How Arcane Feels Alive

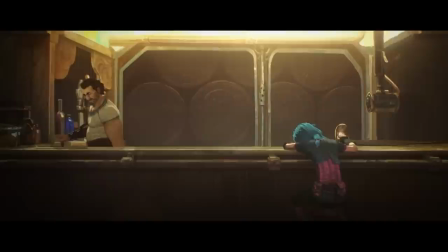Like all parts of visual design, a character's appearance should be something that logically connects with the world around it and complements the narrative,
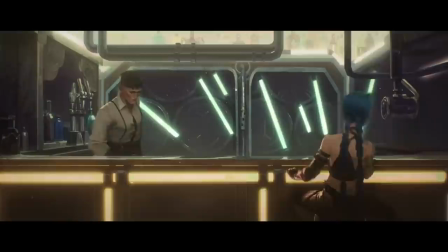especially one that takes place over an extended period of time. Seeing characters grow older and gathering the scars that life deals them could be an extremely efficient means of storytelling.
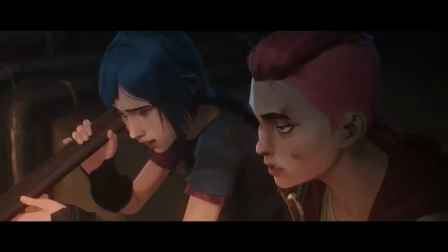Take Powder for example. In her younger design, the clothing doesn't really match.
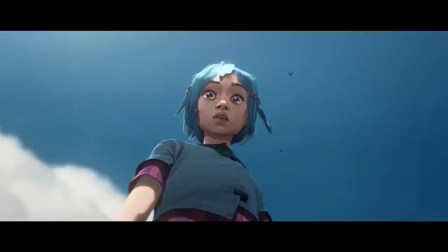She has this striped shirt which is at odds with her jacket, just like the glove on one hand doesn't complement the brazier on the other.
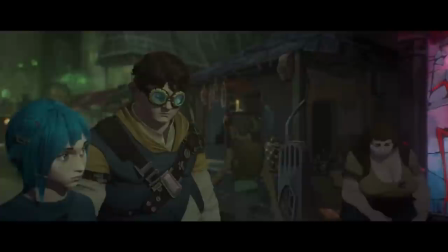Coupled with a messy bob of blue hair, she sticks out like a sore thumb in the upper class Art Deco building to Piltover,
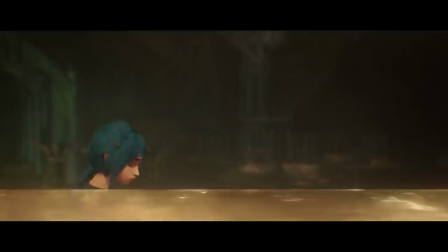but fits right in with an Art Nouveau mess like Zaun. Just like her thrown together outfit, it's simple yet functional.
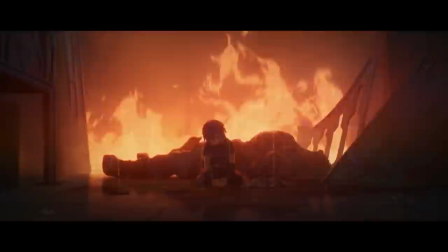Now as the character designers wind the clock forward a few years, coupled with a little side of emotional trauma, we get...
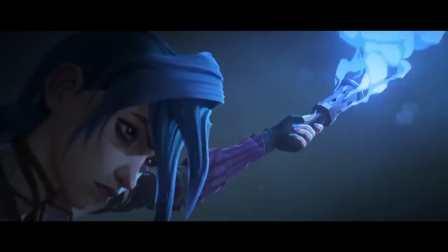That's me!
While the primary colors of blue and pink are still present, it's clear she's still carrying those scars with her.
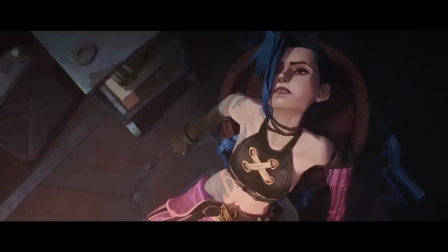Now boasting these long, unkept ponytails, along with a black tank top and a big X in the center, there's nothing particularly glamorized about this older look.
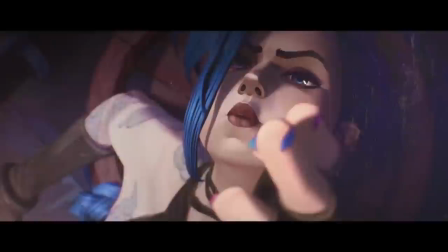In fact, coupled with the tattoos, combat boots, and the bags under her bright blue eyes, she looks especially worn down.
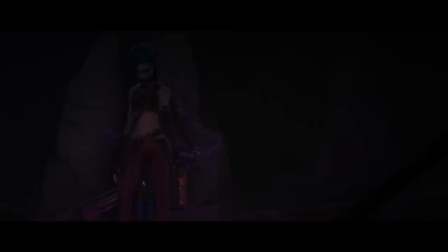Which only gets taken to its logical extreme when after getting injected with Shimmer,
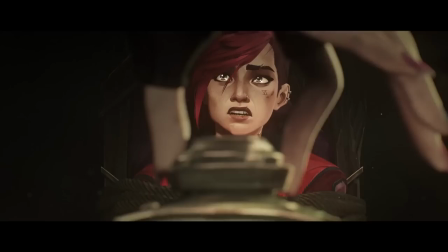that last tie to her innocence is lost, replaced with pale skin and dark pink eyes.
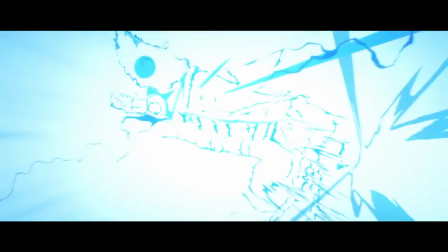Even just producing tears doesn't look natural anymore.
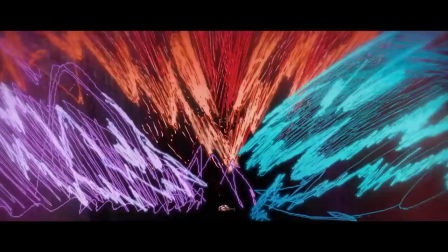It's a testament to the animators that they can make Jinx bounce from a threatening force of nature back to the lonely girl who just wanted to help in a matter of seconds.
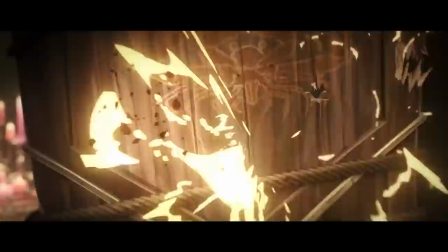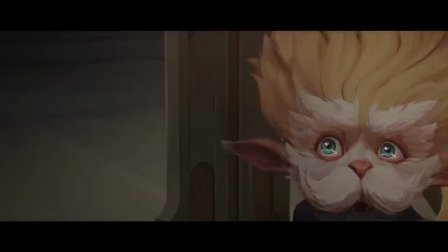Really, what we see from the characters is through their eyes. It's the keys to their souls and outlooks on the world.
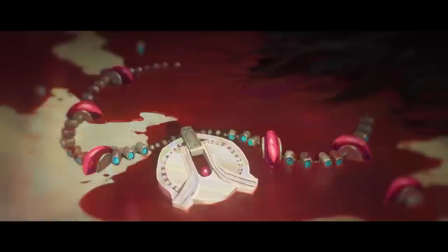There's looks of anger, resentment, and hope that the next generation won't make the same mistake as the one before it. All of the younger cast are going to carry that burden with them into this uncertain future.
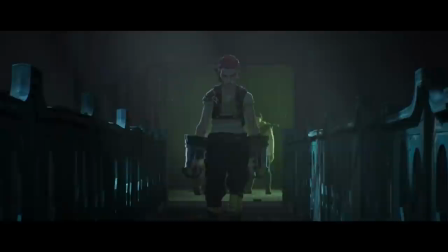Mel, Jace, Echo, Caitlyn, and so many others have this desire to get better, to go beyond the status quo, and it's felt across everyone.
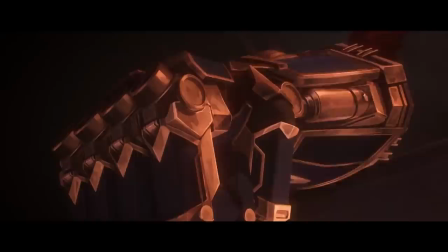It's no mistake that Vi and Jinx are given the weapons of their respective father figures,
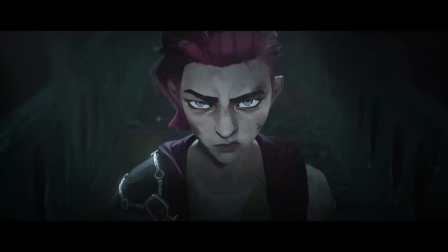tools that were once built to cause harm to the other side, but now in the hands of another person can be something more.
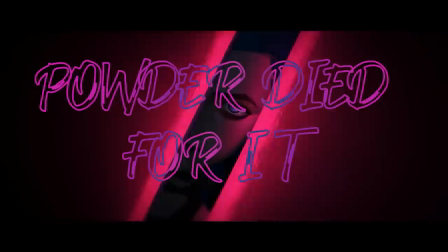Or maybe the warning signs were never to be listened to, and just lead to another cycle of violence. After all, Powder died for it, and Jinx kills for it.
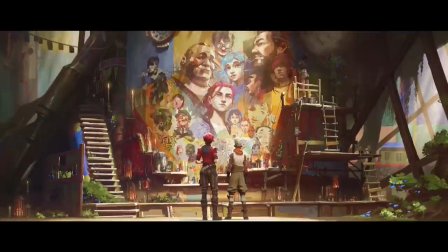It's the job of this younger group to fix what was broken, but that doesn't mean there wasn't a good foundation to begin with.
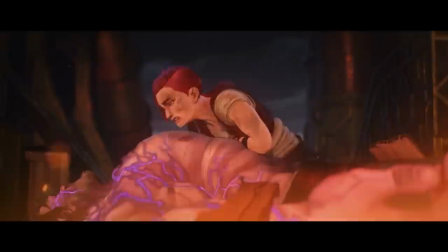In their final moments, both Vander and Silco stop indulging in the apathetic violence and comfort their daughters.
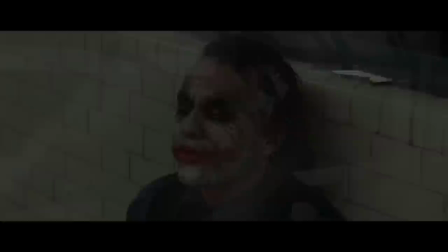As a crazy man once said, You see, in their last moments,
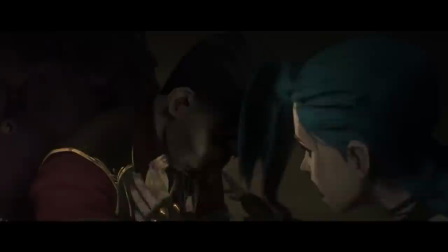people show you who they really are. So, in a way, I knew your friends better than you ever did.
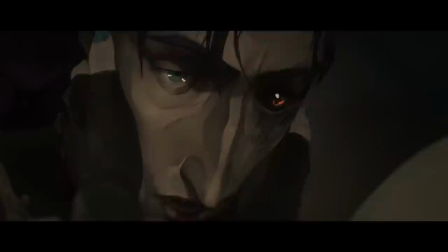No,
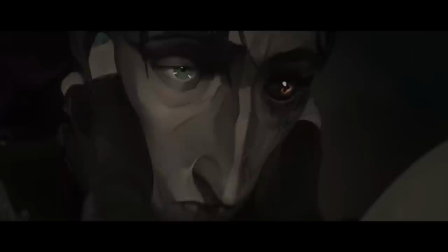I'm sorry. I never would have given you to them. Not for anything.
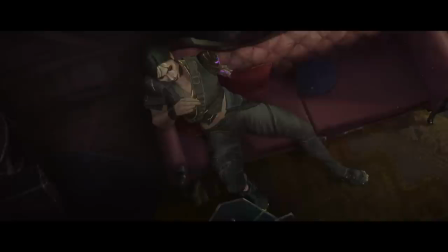Don't cry. You're perfect.
Silco, what a lad.
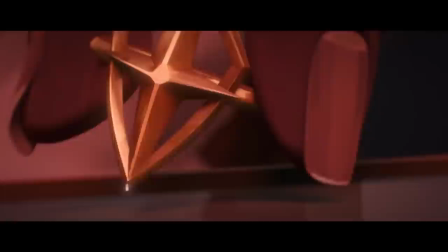Nothing is as simple as it looks. Rather, everything is a shade of gray.
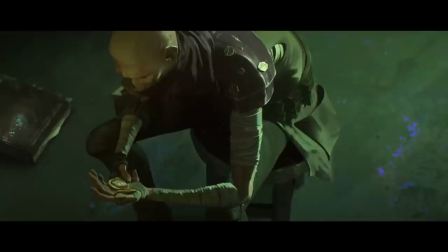Like every living person, it's this mixture of conflicting beliefs and desires which make us go through the world to find our own place within it.
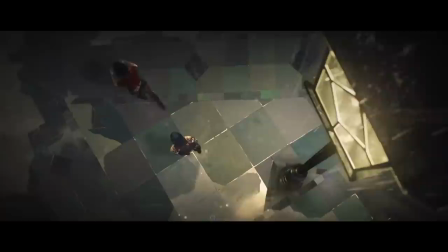There's something so utterly human about all this. Despite the steampunk setting and out there aesthetics, this is why Arcane works as well as it does,
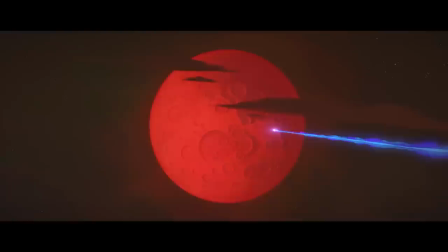because it's not a show that succeeds in just one area, but collectively comes together to create something better.
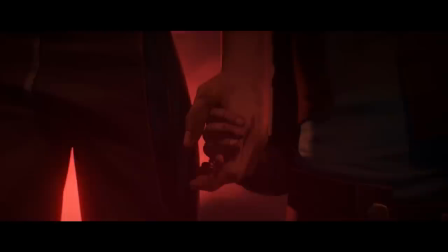I'm a big believer that visual storytelling is the best and most powerful form of communication out there because through every pen stroke,
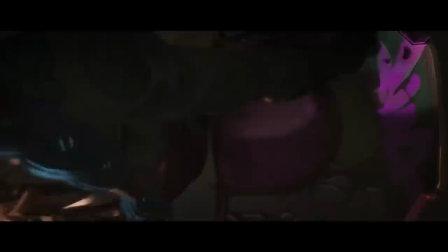editing choice, character design, and narrative decision, it's a truly one-of-a-kind show brought to life by a team that recognizes that individuality,
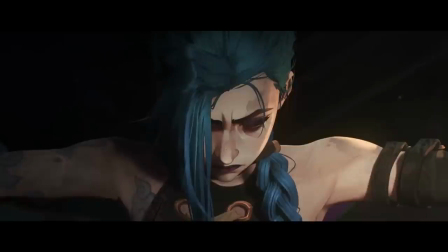that purpose, and more than anything else out there, truly feels alive.
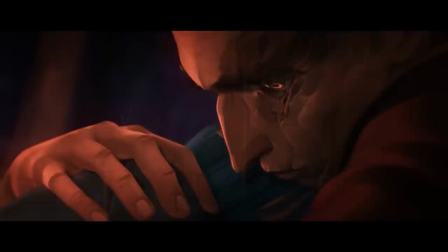It's okay.